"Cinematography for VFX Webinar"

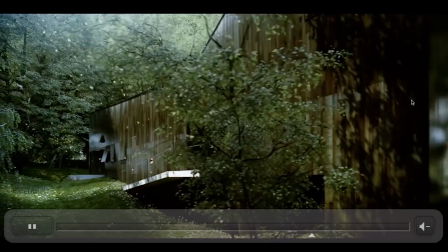(41:09)
And to create the feeling that this is a real scene, although it's completely fake, completely artificial, well,
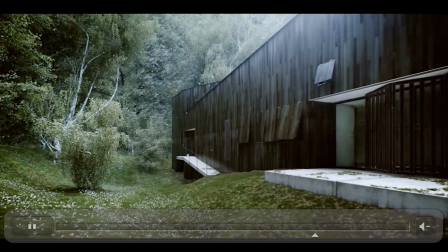(41:17)
you have to look at it as you, human being, you would look at it.
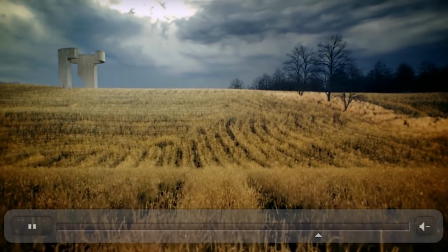(41:23)
In fact, no, you need to look at it as the camera would look at it. Because of course, the experience of that image that we create, the audience is going to look at it through a screen.
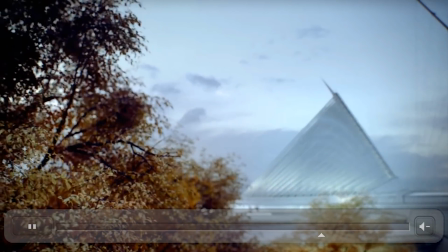(41:31)
So therefore, again, although it sounds a little bit surprising, the presence of the camera,
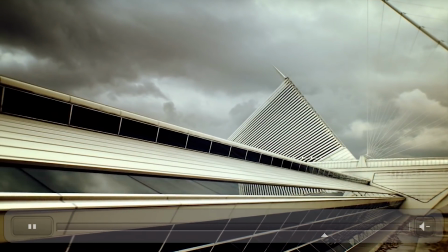(41:36)
so the fact that your image is being seen by a camera, even if the image is completely artificial and has never actually met a camera,
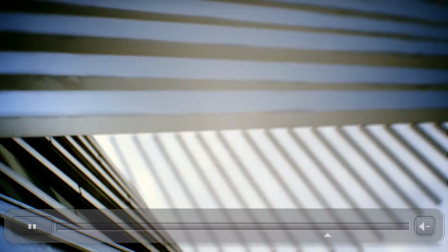(41:45)
if you make the audience feel that there's been a camera there, well,
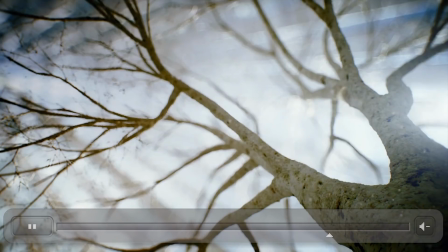(41:48)
it's going to help to accept the presence of the screen, so of the viewing device, okay?
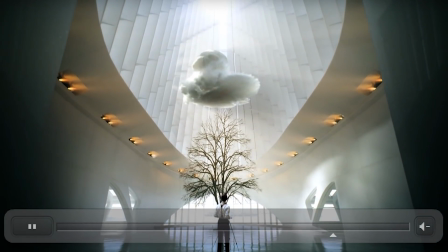(41:54)
So as soon as you understand that mechanic, all the rest is obvious, and all the answers are essentially provided by the scene.
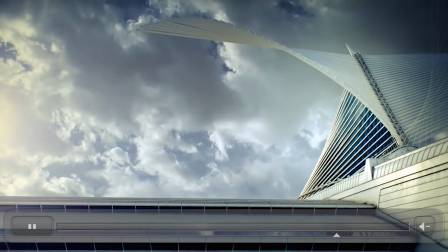(42:03)
I often say to my VFX students, when they don't know where to start or they are stuck a little bit,
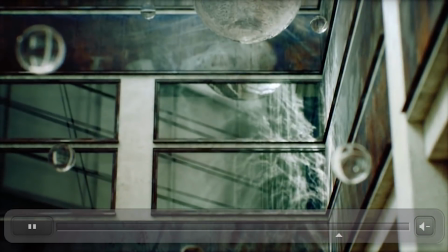(42:09)
they struggle with an issue, I always refer to the real world.
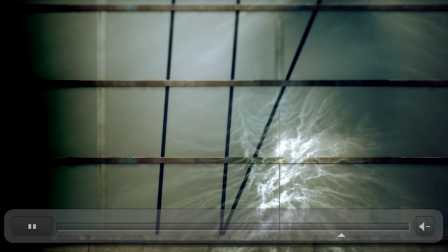(42:13)
I always recommend people to think about the image again as a physical scene,
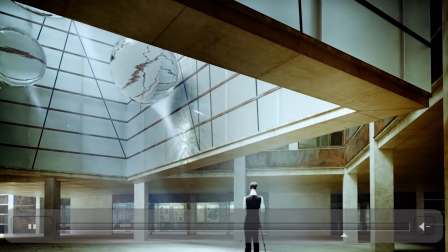(42:19)
not only seen by naked eyes by a human being, but seen by a camera.
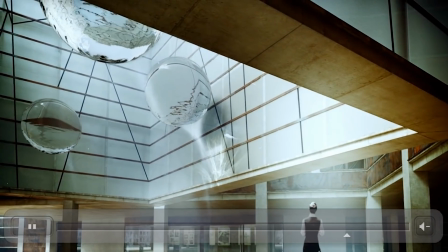(42:24)
And then that provides immediately all the answers in terms of light, focus, exposure, depth of field, and so on.
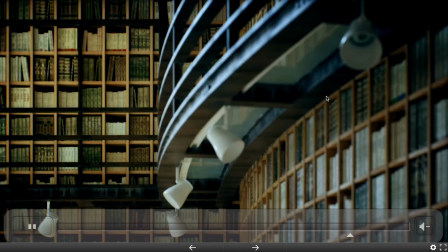(42:32)
Okay, so I really believe that what we're looking at, although some of it is a bit artificial,
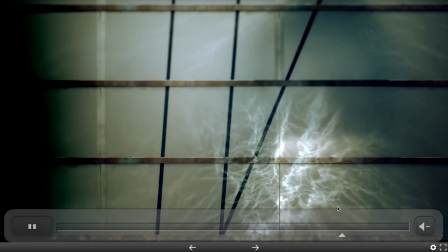(42:38)
so you see there's water floating, beautiful acoustics effect and stuff, and again, it looks extremely organic,
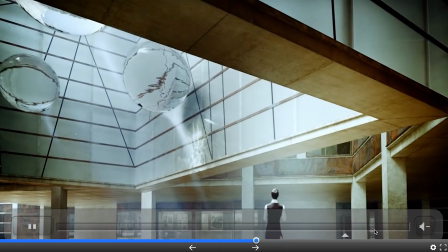(42:44)
extremely optical, real, but none of it is. All right, so going a little bit at the beginning, same thing.
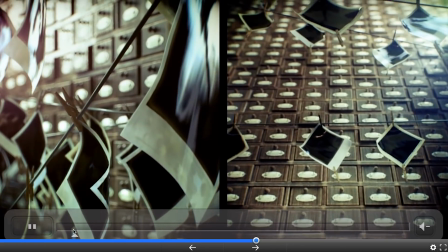(42:51)
It's a 12 minutes long short film. It's called The Third and the Seventh, and I warmly recommend everyone to have a look at that,
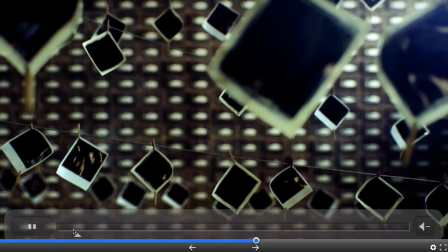(42:58)
because again, I really believe that it's one of the most beautiful 3D production to this point.
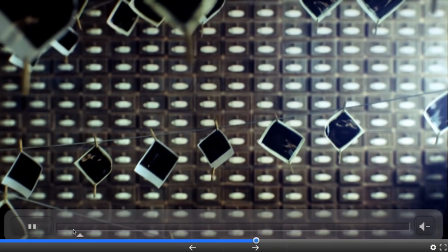(43:04)
9 years old as Avatar. So on this point, there is no argument.
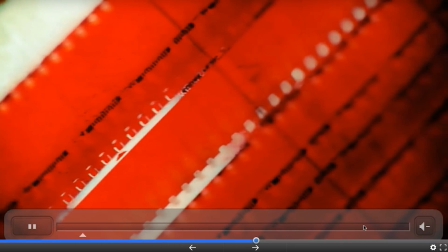(43:08)
No one can say, oh, okay, well, but it's because Avatar is not looking so good now because it's 9 years ago and so on.
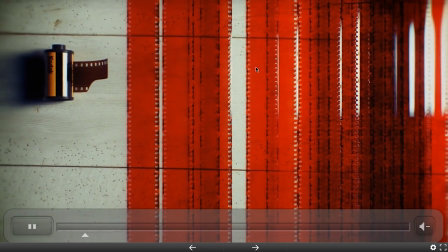(43:15)
This is made the exact same year.
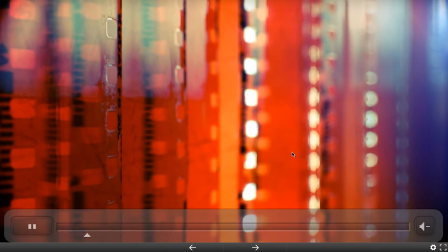(43:18)
And it has an incredible quality to it, which Avatar doesn't have, despite of the fact that a lot of money, a lot of people, and so on.
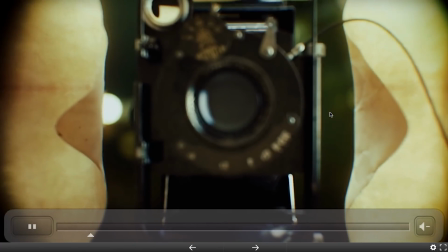(43:25)
And I believe it's simply because James Cameron is a scientist. He also explores the ocean and stuff like that.
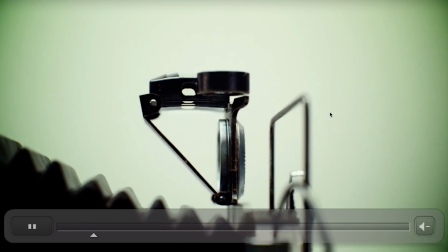(43:33)
So the man really had a great contribution.
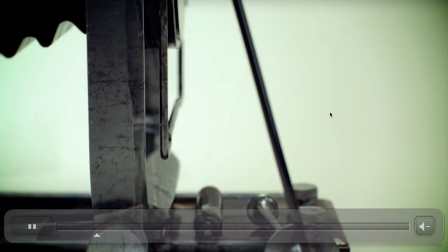(43:37)
They made immense breakthrough in terms of motion capture in Avatar, but in terms of vision, to produce that
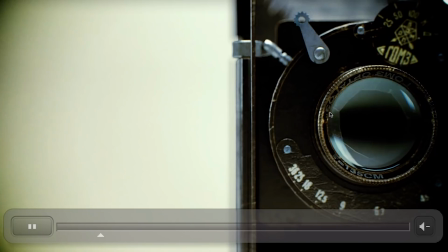(43:47)
beautiful, organic, realistic, photorealistic vision, well, it takes exactly that.
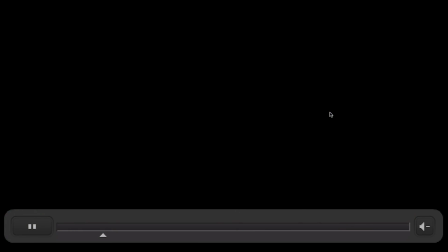(43:53)
It takes the understanding of what cinematography is
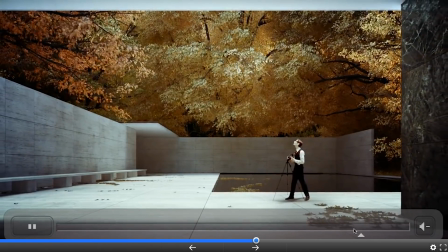(43:58)
for VFX and for cinematographers to understand a little bit what the VFX is as well.
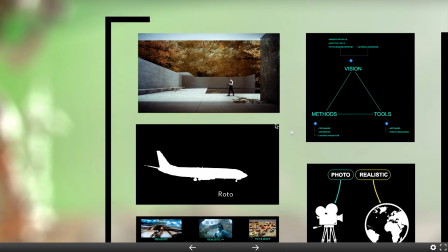(44:04)
So that is the very reason why we are doing that. Likewise, here you have
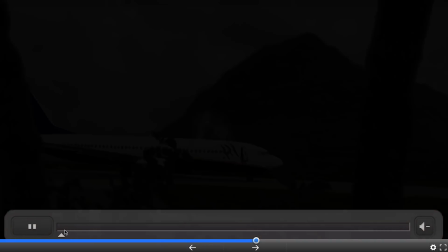(44:11)
actually a showreel, of which I've done the showreel clinic recently, so that's the final shot.
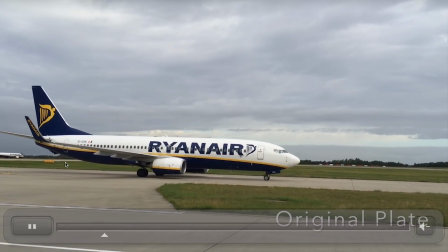(44:17)
And this is sort of, to me, illustrate really something that doesn't work for that matter.
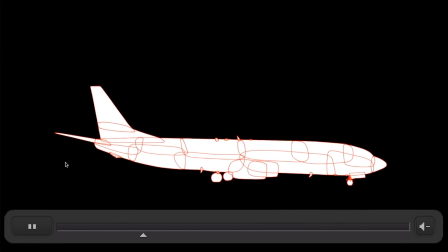(44:23)
So clearly the artists here know how to use the tool, know also how to use the method,
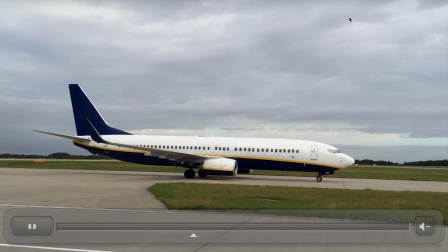(44:28)
but there is clearly an absence of photorealism. So it's essentially all the pieces which are originally live action elements.
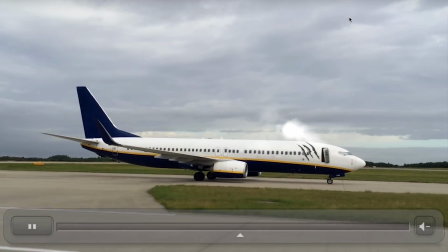(44:37)
So you could say, well, surely if all the individual elements are
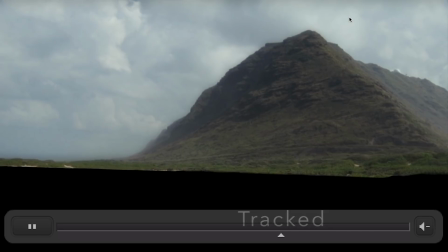(44:42)
originally live action, well, if we put them together, that's going to look good and that's going to look real because there is no CG.
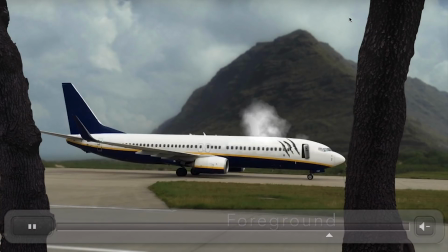(44:47)
Well, no, it's not enough because this is just patching up pieces of the puzzle without any understanding of
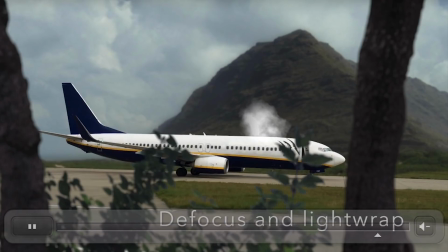(44:56)
the cinematography. So for that shot to look real,
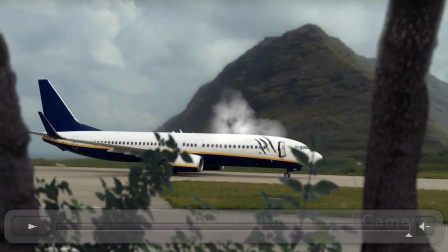(44:59)
it has to be put together as if a camera had been there looking at the real scene. But clearly here it's a shot that doesn't work because we have a depth of field that doesn't match the optical compression or the focal length.
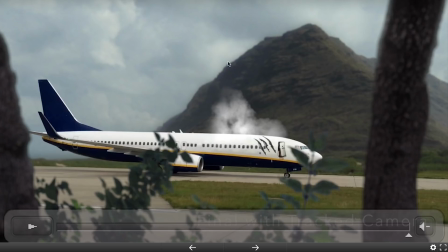(45:14)
So again, as a VFX person, you have to have a good intimate understanding of these notions, which are cinematography notion, to be able to do a good shot.
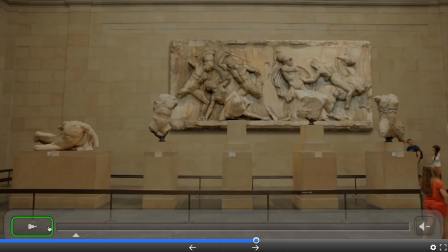(45:22)
That shot doesn't work because, again, there is no cinematography in it.
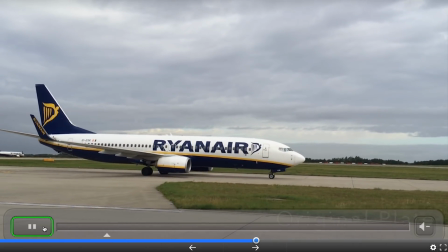(45:28)
Okay, it's a simple collage of multiple layers.
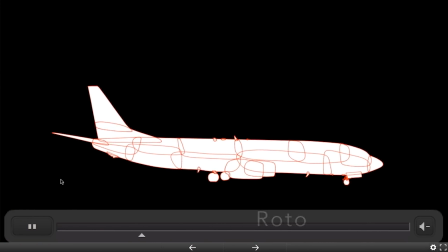(45:31)
So again, the artist knows how to use the tool, knows some method, but clearly doesn't have the vision,
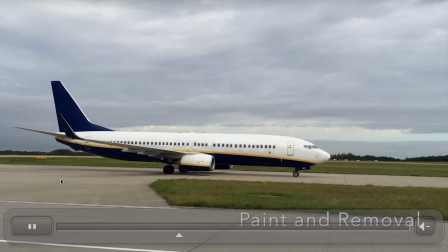(45:38)
doesn't have the cinematographic optical understanding of what an image is.
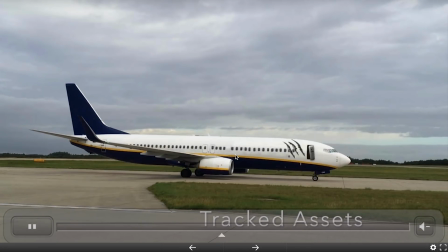(45:42)
These multiple plates, there are actually 4 live action plates there, they don't match.
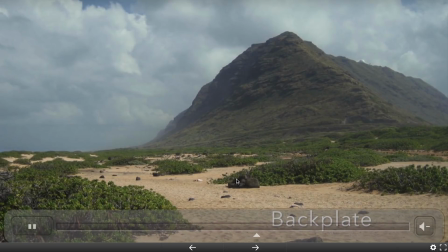(45:50)
Ultimately, they don't match.
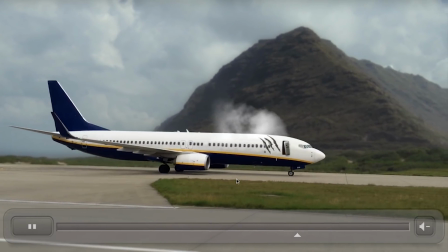(45:52)
There is defocus apply where it shouldn't, there is perspective, optical compression, mismatch, and so on.
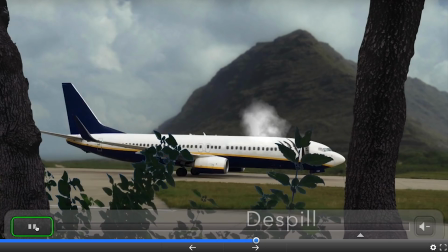(46:00)
Okay, so I will let you play back probably a recording of this video if you want to try and analyze that sequence.
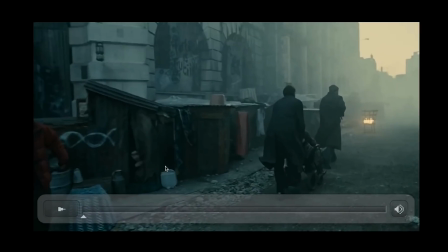(46:10)
Interestingly, and for the same reason, the handheld camera work that sometimes we see in feature films, so complete fiction.
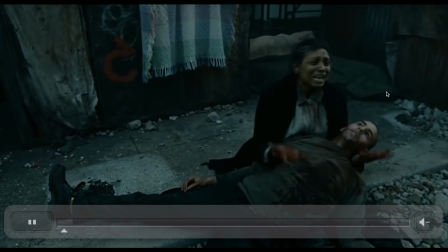(46:17)
Here is Children of Man, which actually has a lot of VFX, invisible VFX in it. And a lot of the sequence is actually handheld.
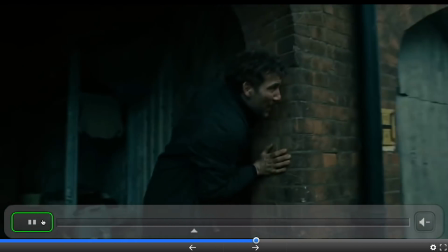(46:24)
And that sort of confirms the way our brain works, because think about it.
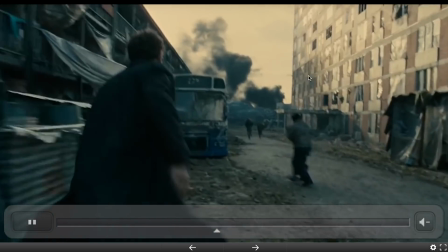(46:30)
Here is a little bit later in that sequence, we even have like blood on the camera.
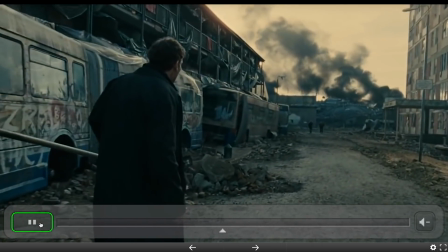(46:36)
Well, hang on a minute. When we run, you know, as human being in the world, the image is not shaky, right?
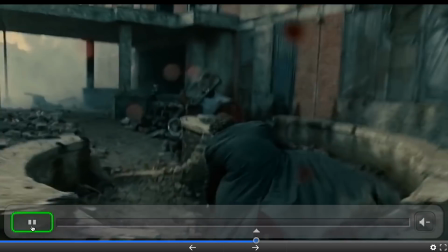(46:43)
And if we have the misfortune of being in a situation where you would see that, well,
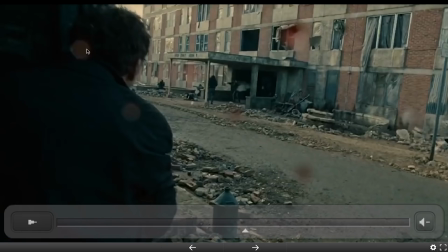(46:49)
you actually wouldn't see it because only the camera, you know, can have those defocus drop of blood. So essentially what we get to see from the camera here has nothing to do with the way we see it as a human being, as we experience it as a human being.
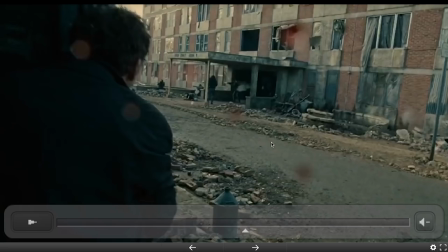(47:05)
So again, that really outlined the fact that whenever you use a handheld camera, so very shaky camera, and the fact that this typical handheld camera work makes the sequence more realistic, it's not because it looks more like the way we see the real world, not at all.
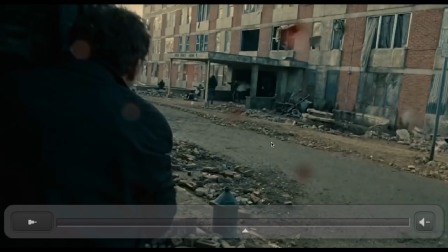(47:24)
Again, as a human being, we never, if we run in the real world, actually our brain compensates the motion, so we don't get to see the world shaking so much as we see it there. So this is in fact the same code where the audience is given to feel the
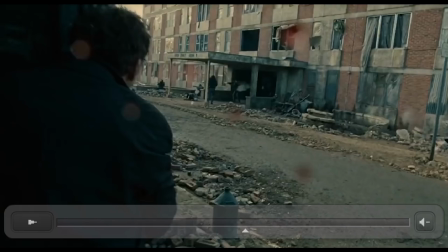(47:41)
presence of the camera and therefore accept more easily the presence of the screen, because it feels for the audience that someone has been there for real and is reporting that content has been recorded, that content for us. So all that, the fact that the sequence like this one, which is again with a lot of VFX in it,
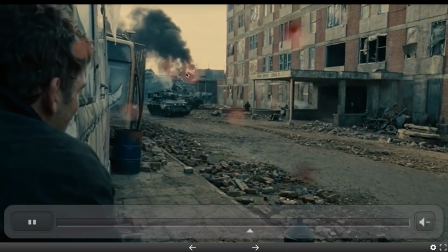(48:00)
although it doesn't look like it, there is loads of it, well, it feels more real simply out of the presence of the camera.
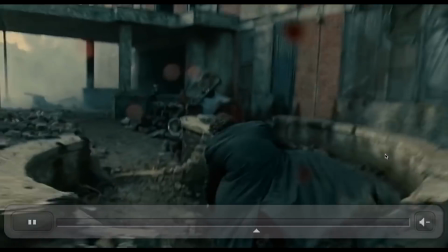(48:06)
Not because it's in fact more realistic in a sense that it's not actually real, it's not any close to the human or subjective human vision, not at all.
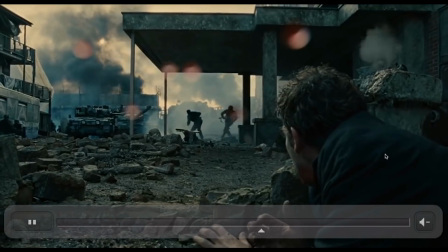(48:15)
It clearly is the vision of the camera.
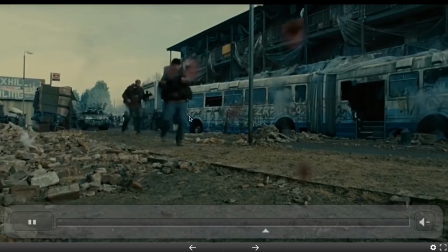(48:17)
So the presence of the camera, okay, which we can feel by many ways, the fact that it is so shaky, the fact that we have those defocus
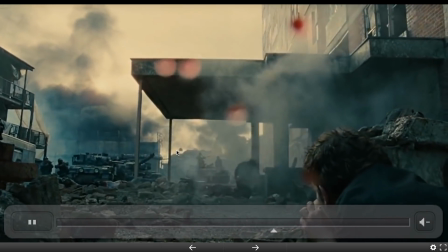(48:26)
drops there, and the optical compression and the lens flare and so on, all that betrays the presence of the camera.
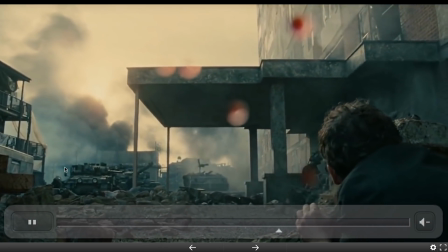(48:33)
And surprisingly, it's far from being a contradiction actually, surprisingly,
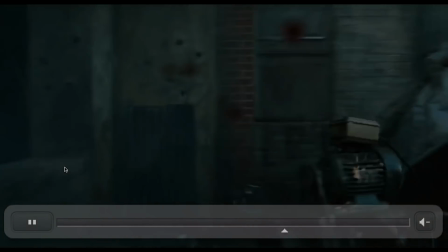(48:38)
it actually makes the audience accept more easily the whole experience.
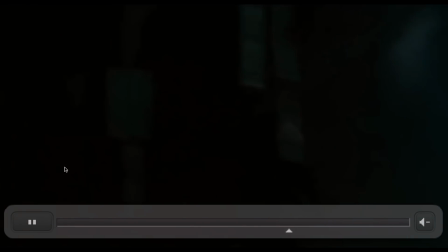(48:45)
Okay, so that is quite typical.
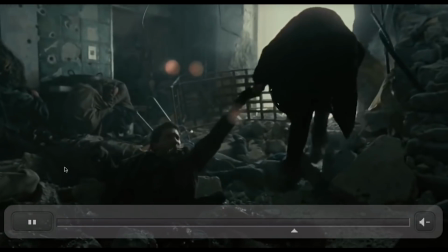(48:48)
Handheld camera work in feature really sort of immediately increased this feeling of truth,
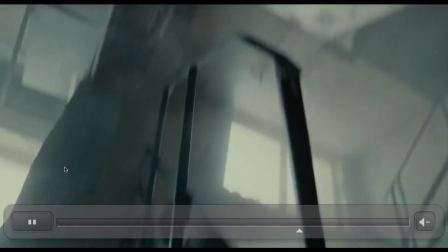(48:56)
a little bit like documentary style it's called actually,
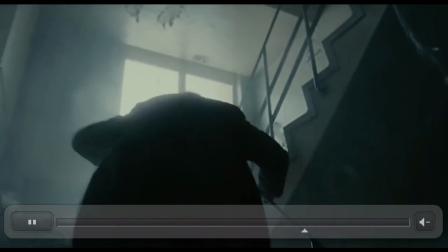(49:00)
as if actually what we're looking at is being produced by a TV crew reporting for a war or something like that.
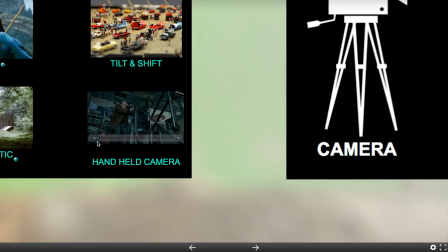(49:10)
Okay, so I hope like this experience, is convincing enough to,
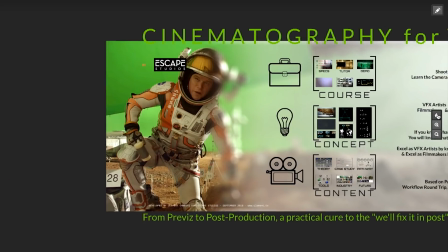(49:19)
now make sense of the benefit of cinematography for visual effects.